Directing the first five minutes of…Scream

Hi, I'm going to break down the first 5 minutes of the movie Scream, directed by Wes Craven in 1996. How did he pull you in with tension? How did he layer in details that are repeated later on in the story?
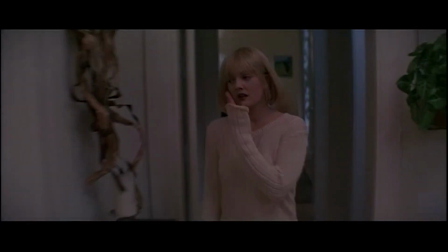0:12 This is all so that you can appreciate the art that is filmmaking. This sequence is all about Casey, played by Drew Barrymore.
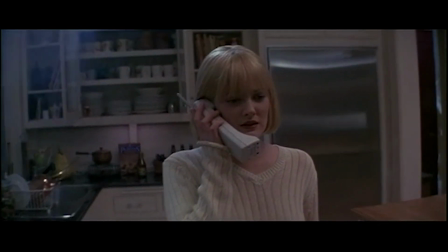0:20 She gets a call from an unknown caller who says that it's an accidental call, but really he's just there trying to kill her, and he can see her, and he tells her this, and she freaks out.
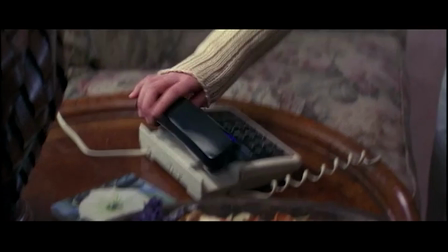0:28 That's what this 5 minutes is about. Now, the first 5 minutes are very important in the movie.
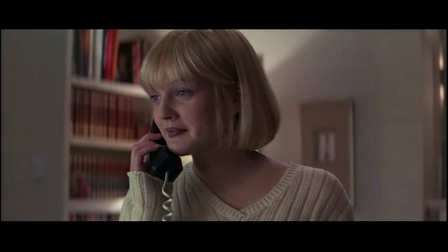0:33 They need to tell you, and that's what this sequence does. It tells you what this story is about.
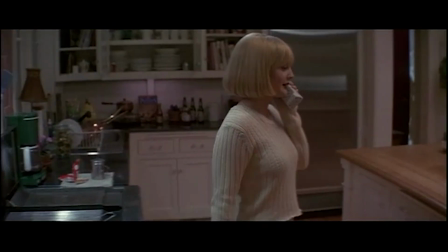0:37 We immediately know it's a slasher movie. The audience doesn't tease on second guessing what it's going to happen or what this movie's about.
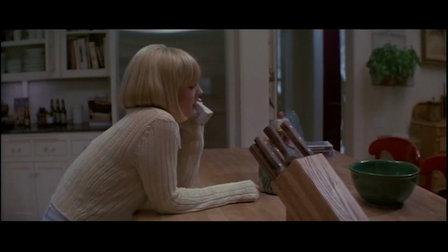0:45 They know it's a slasher movie. And also, it's the inciting incident.
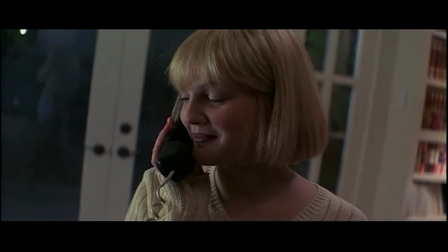0:49 And what the inciting incident is, it is the moment or the event that kicks off the rest of the story. And this is the first murder that the killer does as he starts to target Sydney later on in the film.
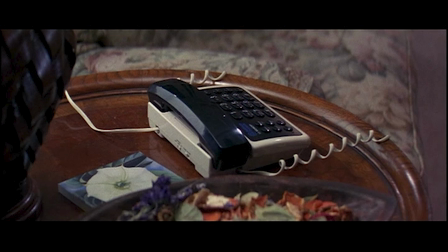1:00 So the movie starts up on a close-up of a phone. The killer calls in on the phone throughout the movie, and so that's what this establishes also. But it starts up on a close-up of the phone, and then we tilt up and pan up to see Casey as she stands answering the phone.
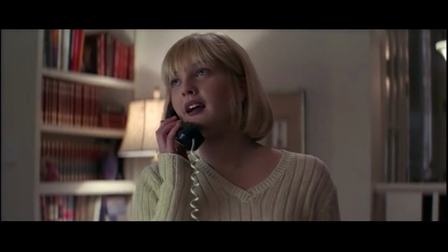1:16 And then she's talking to the person, and as she walks away after hanging up the phone, she walks away,
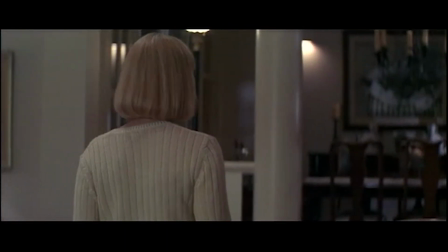1:21 and then the phone rings, and we're following her at that point, and we push in a little bit more. This is really important. A little bit more closer to her. So it's kind of a push. It is a push in.
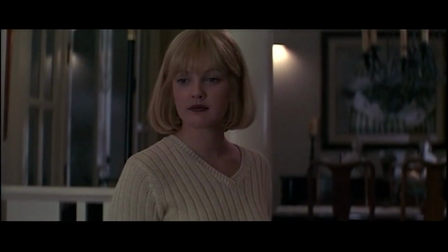1:34 And that little moment, that little push in, that is telling you, it is basically what the director is talking directly to the audience. He's saying, this moment is important. This little push in is telling you this moment is important.
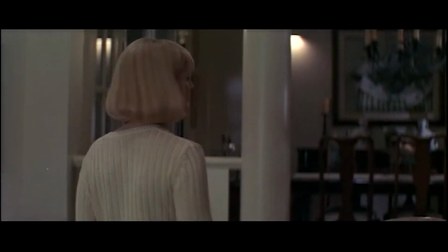1:49 It's a realization for Casey. It's a realization for the audience that why is this caller calling again? It's a little bit unusual. Now, later on, this same push in will be repeated, and it will get more intense as it goes. Right now, there's no music for added effect. And so then we see her look.
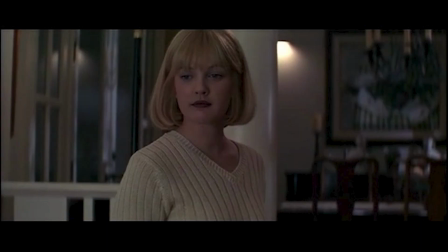2:09 Her look motivates this next cut. We need this look to motivate the cut.
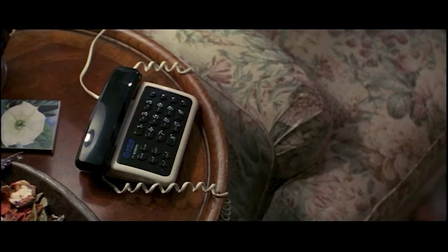2:14 And this shot mirrors very similar to the first shot of the movie, where we were already looking at the phone, except now things are different. The stakes have been upped. There's more tension. It's unusual. We've established that with the camera push-in. And so we're canted. And what canted means is we're not level. It's a little bit off to the side. And so we're looking at this, at the thing, and she picks up the phone again, and again we do the same tilt up and pan back to Casey as she's talking. But it's not the same angle.
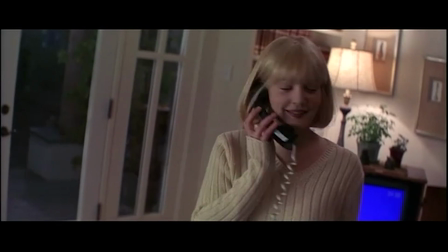2:51 We're not looking at Casey. The background's different for where Casey is, and that's on purpose.
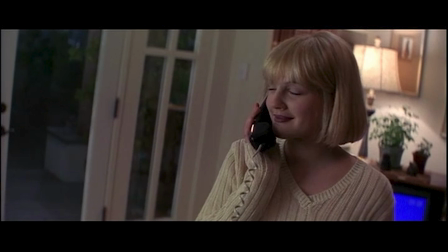2:57 There's a window behind her, and basically what this is doing is it's creating this like vulnerability where something behind her could come and get her, and they're just establishing it, and they're doing it very subtly at first. What he's doing, Wes Craven is doing, is he's just giving you half the door.
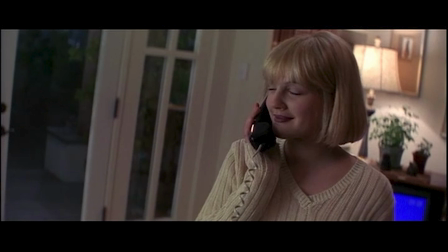3:17 So maybe on the other half of the door, there's something through the window that she's not facing the window, so we know that she's vulnerable right there. But we can't see the other half of that door.
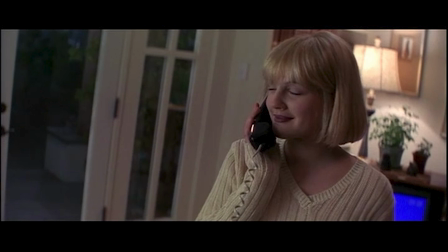3:31 So maybe there's something on the other half of the door, and we slowly start to rotate a little bit around so we can see the full door.
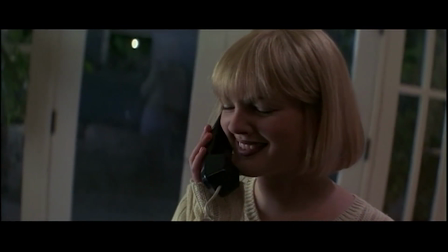3:38 And then what happens in this moment, it's great. It's so important. Figuring out your pacing and how things evolve in the moment really adds an extra dimension to your storytelling.
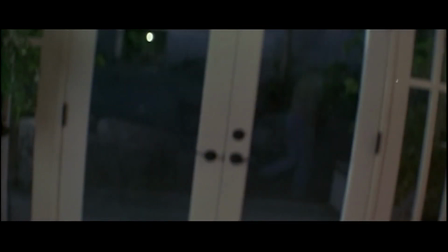3:52 And so what happens here is she leaves frame, and we linger for a moment on this big open space of windows,
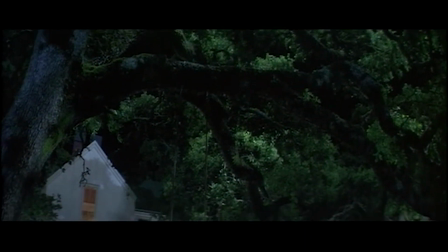4:01 and that is what motivates the cut to go outside.